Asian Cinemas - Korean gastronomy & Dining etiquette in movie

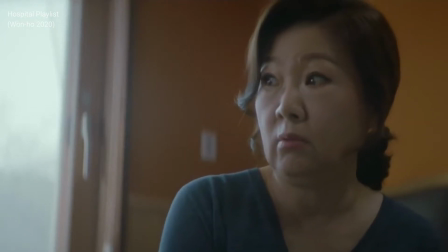248s
Actions like serving each other food or inviting other to eat together are great ways to express care and strengthen bonds.
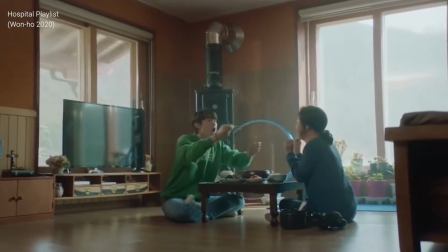255s
Therefore, the expression of affection between characters is also very prevalent in Korean cinema.
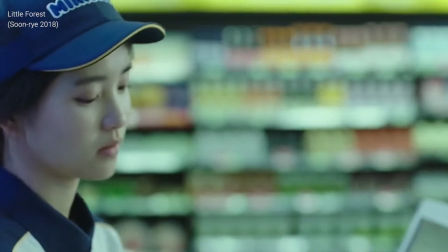260s
Forest in 2018, directed by Kim Sung-rae, is one of the films that effectively demonstrate this aspect of Korean cinema.
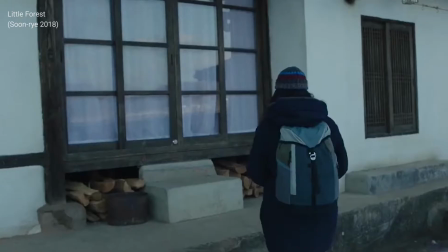267s
The storyline of the movie follows a young girl, Hyo-won, who is tired of the hustle and bustle of the city and decides to return to her hometown to live alone in her house that her mother left.
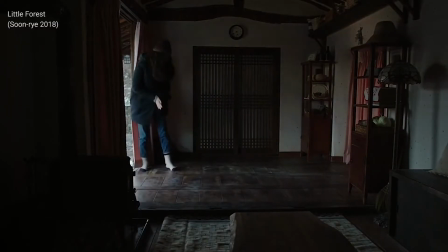275s
The connection between characters in the movie is mainly demonstrated through meals.
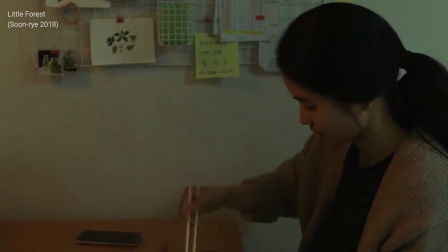279s
In one of the first scenes, while Hyo-won is still in the city, she eats a lunchbox by herself and immediately spits it out after her first bite.
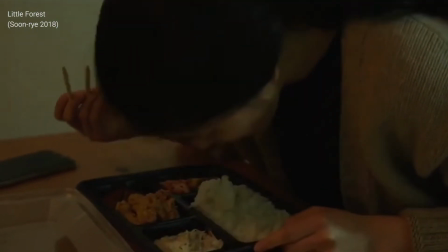285s
This isn't entirely because of the awful dish, but rather to the fact that she is too lonely and lacking in closeness,
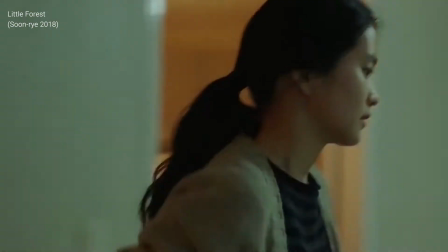290s
and this is even more evident if combined with the setting scene of her being in an empty and quiet room.
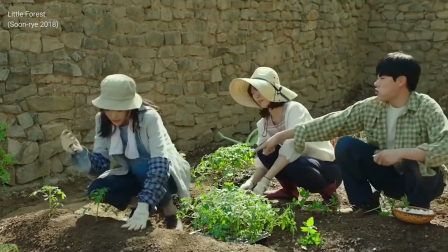295s
In contrast, when Hee-won moved back to her hometown, although the food was simple and frugal, she still finds it delicious because it was made by her and her friends.
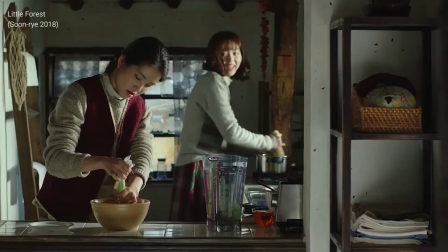304s
The scene of the snowfall outside from the beginning contrasts with the warm atmosphere in Hee-won's small house,
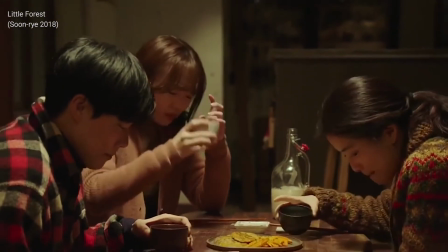310s
having further emphasized on the connection of people in each meal. The dining table is a symbol of friendship between the three individuals,
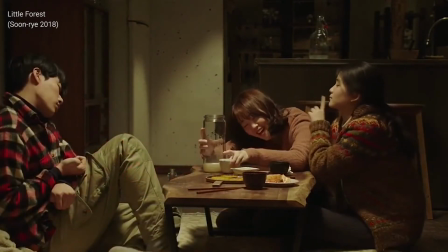317s
as it makes them comfortable to freely chat and confide, so their relationship constantly improves with every meal.
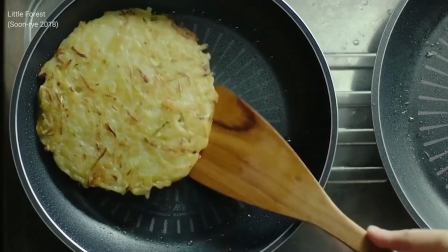326s
Not only friendship, meals also show family ties in the Little Forest movie.
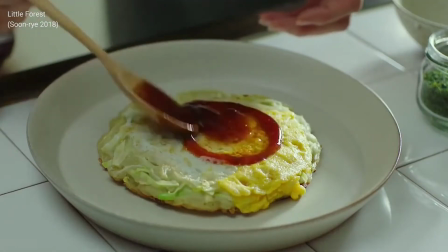330s
Hee-won's mother doesn't show up directly in the movie, but her appearance is depicted in Hee-won's memories.
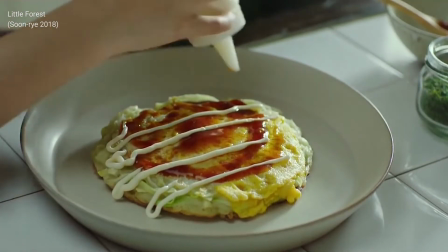336s
In her mind, the image of her mother is always associated with the meals and the dishes that her mother cooks.
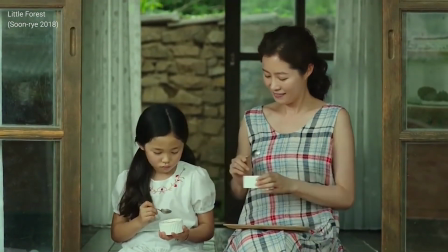341s
The scenes of mother and daughter always have bright, warm colors whilst cooking everyday dishes, conveying a strong, positive family bond.
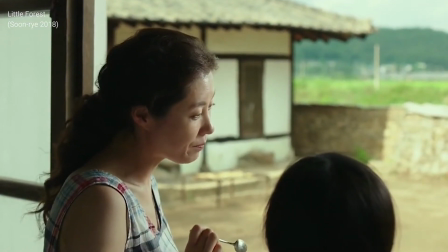349s
Even when the mother is not home anymore, family affection is still shown with the aunt cooking for Hye-won,
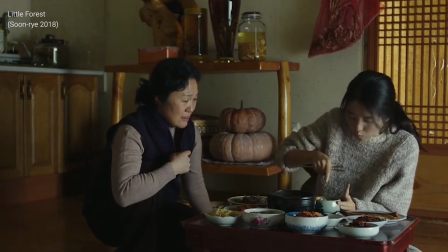355s
and of course, a meal prepared by your loved ones is always the tastiest. Overall, a meal on the screen of the Korean cinema can express many meanings,
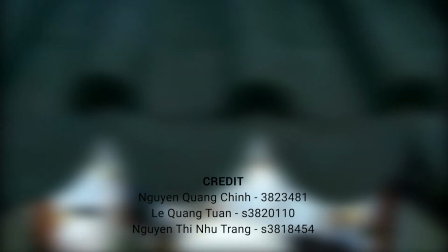364s
from a remedy from ancient time to the social position as well as bonds between individuals.